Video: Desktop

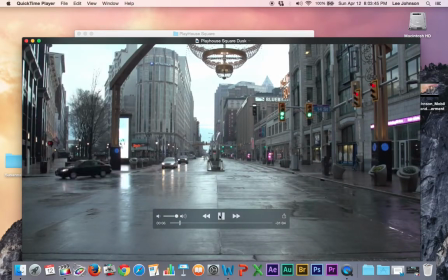(3:59)
So as you can see, I probably had this at 1 frame per second,
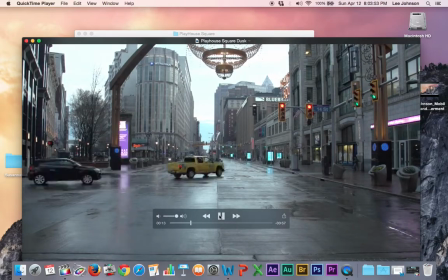(4:06)
recording this, because I wanted to make the transition of us going gradually to night.
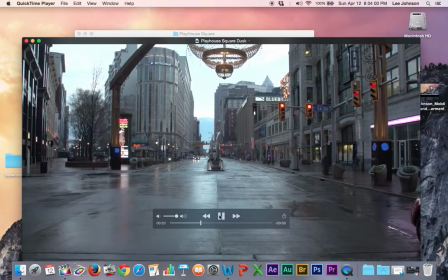(4:11)
Even though I was standing there with this for about 30 minutes, it gave me a very crisp video, 1:10, but it was worth the wait. So you have to be patient as a filmmaker to get this type of aesthetics.
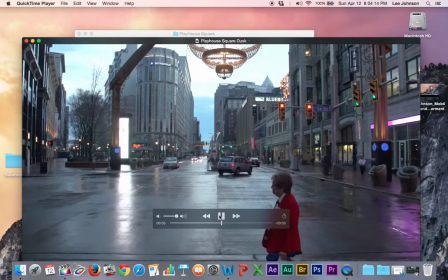(4:27)
You can see in the upper left-hand corner the clouds moving very gingerly, the gray spots and everything.
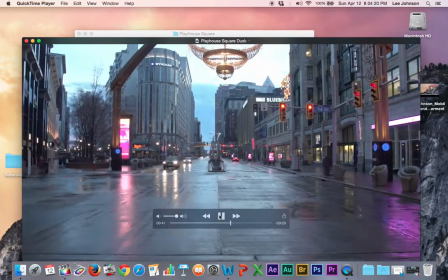(4:33)
You can see that the light, or the ambient lights, are getting brighter as the night sky is getting darker.
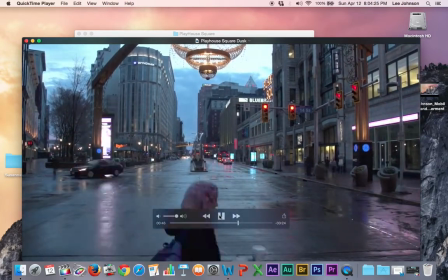(4:39)
And you can see the clouds rolling, people walking real quick.
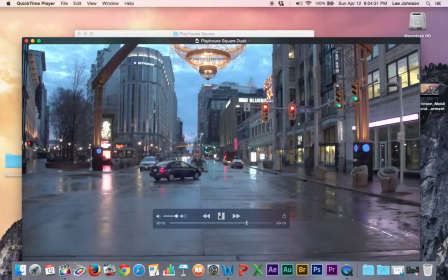(4:43)
So it was one of my favorite footage, and I really truly enjoyed being down there that night because the weather was crisp,
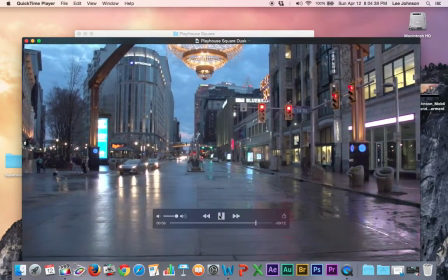(4:51)
the ground was wet, which is a filmmaker's paradise to see these type of, things happening.
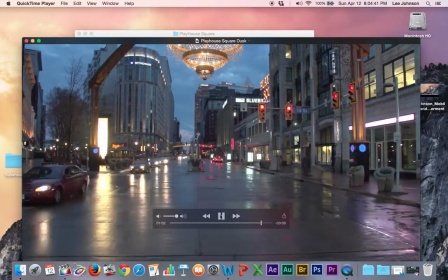(4:55)
As you can see, pretty nice footage.
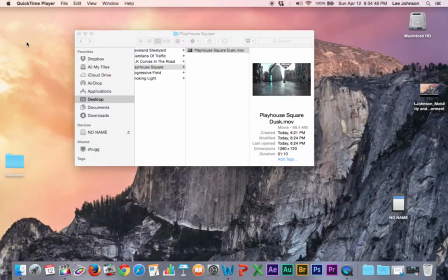(5:00)
I'm going to close out on that. And then I'm going to go scroll back over progressive fill.
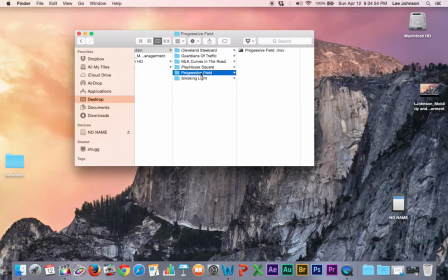(5:07)
Same thing. I pretty much have a very nice theme to this. So progressive fill.
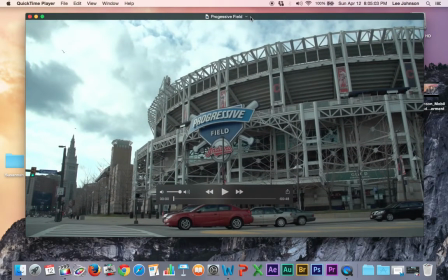(5:14)
And you can see that the city, from the last few days that I've been shooting, the city has had a huge overcast, which I have loved. So it gives me a lot of variety to do some coloring up in here to make it look very, very gothic if I choose so.
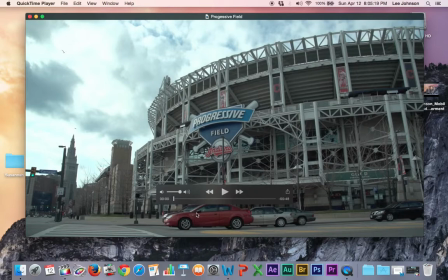(5:33)
So this one is that this light took forever to change. So what helps this a lot is the clouds and the ambient noise. So
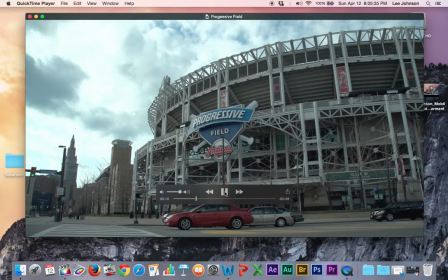(5:47)
it's pretty good. No, I didn't didn't time lapse this, but it was just still very unique. The slow cloud moving, the blinker on the cloud blinking, so on and so on. Scroll through this a little bit more. You see?
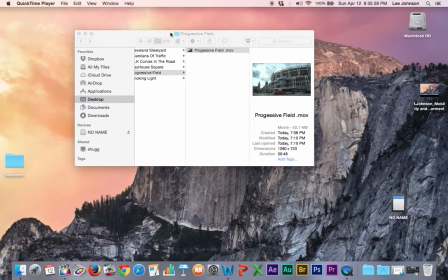(6:10)
That's pretty good. You close out on that. And then my last one, I was going to work one morning. And I was, I didn't carry my camera the last couple days, but I've been noticing that we just had a lot of rain, light rain.
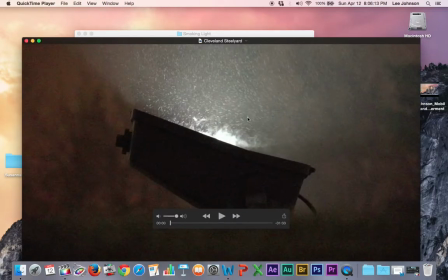(6:24)
It wasn't really heavy or anything. So what I did with this one was pretty much get a nice close up,
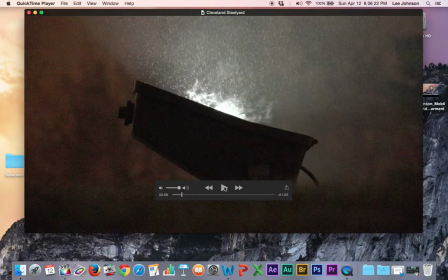(6:33)
and I put it on slow motion. Quick time. Probably about 4 frames per second. No, this is slow motion. 60 frames per second. So you can see the rain dancing off the light and the smoke resonating from it.
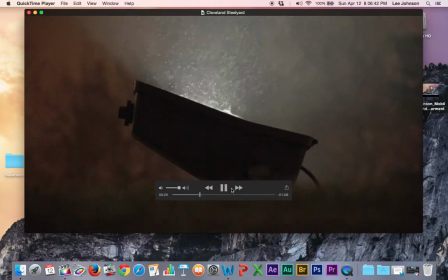(6:53)
Minute and 14 seconds or so of footage, but I thought I really liked it and thought it was unique, so I recorded it. So I'm going to close that out.
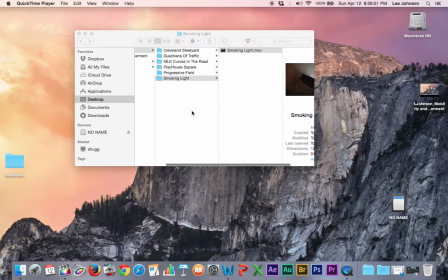(7:05)
And those are my subfolders, which inside of my folders, inside of this folder called City in Motion. That's how I keep all my attributes together. I keep it on the desktop so I can easily locate it. I could easily put it in the document folder, but I chose not to do that.
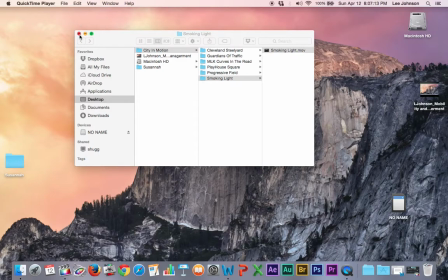(7:25)
So that's how I keep my attributes and keep my workflow together so I can get to it quickly. Thank you for your time. My name is Lee Johnson. I hope I didn't bore you with my presentation. You have a good evening.